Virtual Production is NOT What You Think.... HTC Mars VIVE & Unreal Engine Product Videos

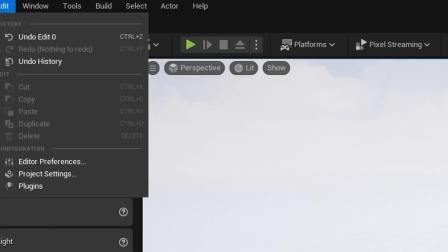(3:58)
When you are in the Unreal Engine software, you can go to your virtual production tools, and there's a system called LiveLink,
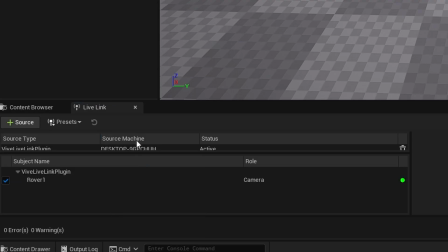(4:05)
which will allow you to find the Vive tracker, and it will automatically connect to Unreal once everything is turned on,
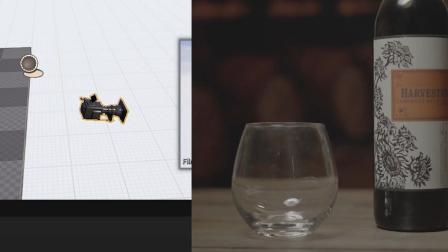(4:12)
and then you will get your camera position data in Unreal. So let's say you finally set up your lighting, you know what your subject is. Awesome. Now, we need to talk about the set design. A whole separate part of the production process.
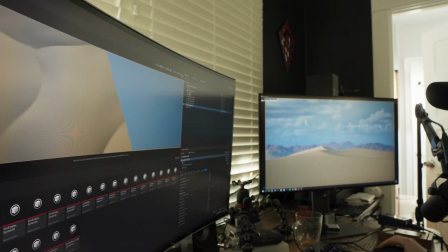(4:25)
It involves woodworking, painting, model making, building things I'm not opposed to learning, but that's a whole separate industry. that you might have to learn if you want to participate in virtual production.
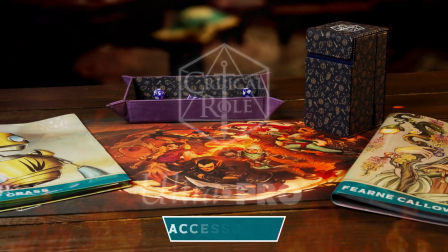(4:41)
Now, fortunately for this Critical Role accessories video, the tabletop RPG experience is often best played on this big,
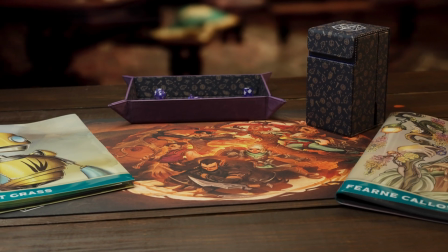(4:49)
hefty, wooden fantasy table that you might see in a tavern.
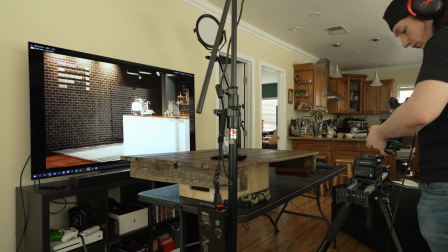(4:54)
But no, we actually didn't use that. Instead, we used a wood shipping pallet that I treated with wood stain from Home Depot, so it kind of fits the vibe. But my point here is you have to have
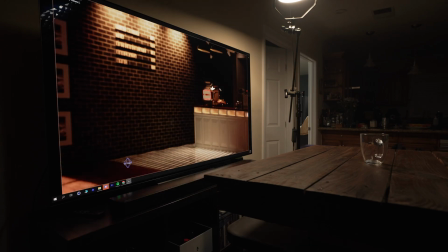(5:04)
good foreground assets in the same way that you have to have good background assets. So set design is another huge thing that a lot of people fail to think about when it comes to wherever your subject is living.
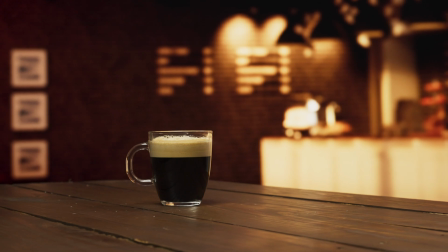(5:17)
Now, that's not just exclusive to your foreground objects, your rocks,
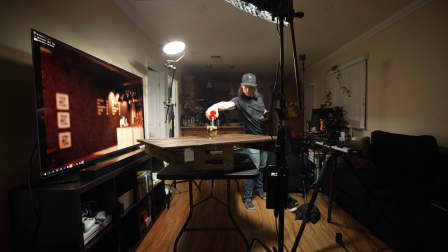(5:22)
your trees in the foreground, whatever is around your subject. We also need to talk about the digital assets.
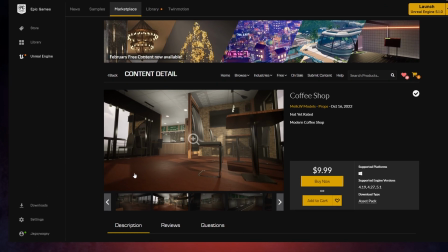(5:31)
Now, it's worth mentioning that the Unreal Marketplace does have a ton of virtual assets that you can use for your virtual backgrounds.
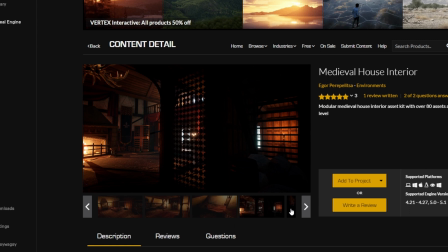(5:38)
For the Critical Role accessories video, we used a pack called this Medieval Interior House,
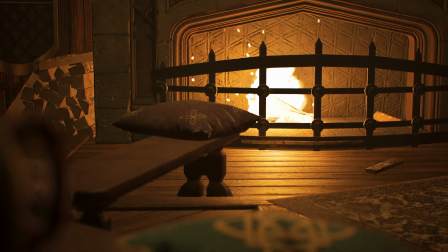(5:44)
and basically it had everything we needed to create the vibe we were looking for, a warm, cozy,
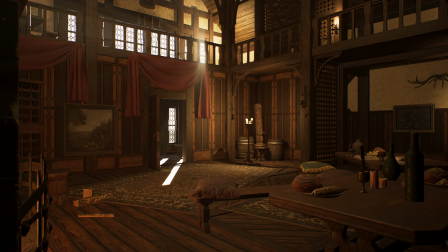(5:51)
tavern, cabin sort of thing where people are playing tabletop RPGs. Now, let's say hypothetically, you have to make something custom because there was more requirements for your project. So my point behind sharing this fallacy about virtual production is that it really can be just as expensive,
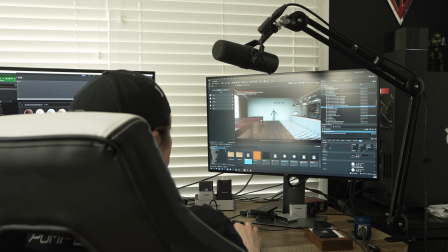(6:10)
if not more expensive, because to have the option to put the subject in any environment you want,
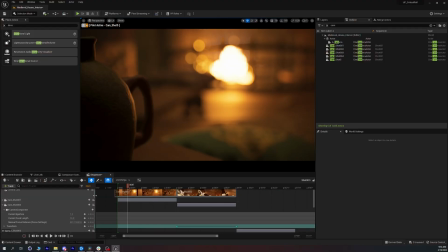(6:18)
you have to have the assets to facilitate that live on shooting day.
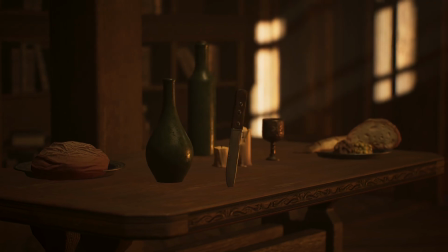(6:23)
If you don't, then you could also risk wasting everyone's time. So virtual production is not just this magic tool. There's just some things that we should know when it comes to diving into it without just assuming that it's gonna fix all of the problems when we're shooting.
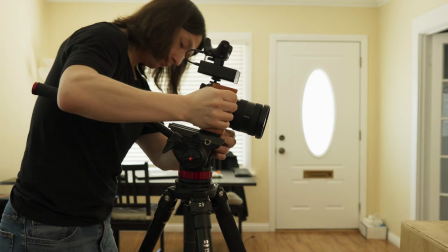(6:39)
Now, I hope it doesn't sound like I'm a naysayer towards virtual production because I'm saying some of the things that we have to consider when diving into that.
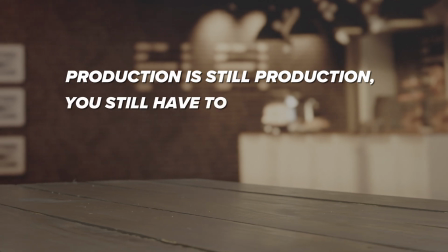(6:47)
But in reality, production is still production. You still have to make an effort to create the art, whether it's on the front or the back, and have all these inputs to create a beautiful image, whether that's a green screen or a virtual background. It doesn't matter. You still need to think about the assets that are in your scene.
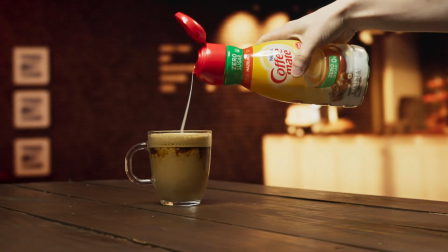(7:07)
Does this accentuate the story? Does it make it easier for the talent to operate on set? There's lots of things to consider, and virtual production is just a tool in that overall end product goal of making a beautiful image or making a beautiful story or commercial,
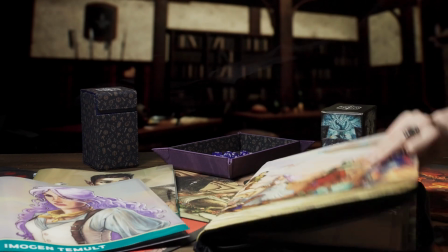(7:24)
depending on what you shoot. For the Critical Role accessories video that we did with Ultra Pro,
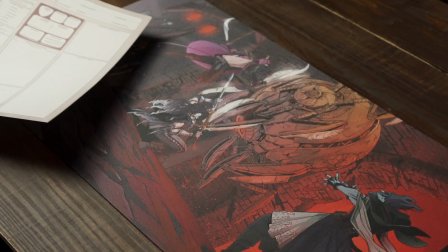(7:29)
it was a really valuable way for us to have a handful of shots in the commercial
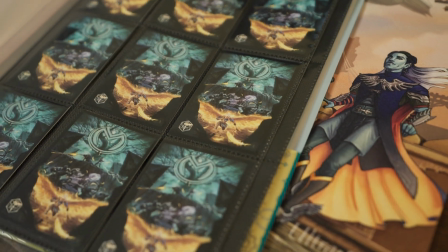(7:34)
that really emphasized the overall vibe that we were going for with the lighting. We wanted warm, we wanted cozy, we wanted it to feel fantasy, and the video game assets that we used allowed us to achieve that.
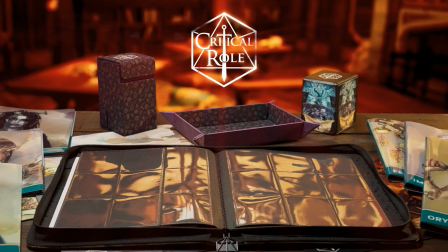(7:47)
And any shot where the camera is a little bit more parallel with the table,
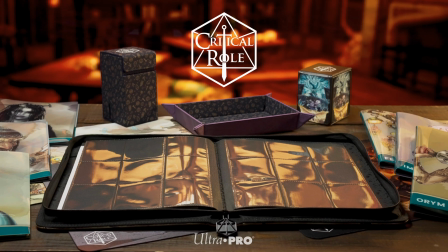(7:52)
it helped us have a full shot rather than having to spend a bunch of money and time on set extensions. Now, what do you, the viewer, need to take away from this rant about virtual production?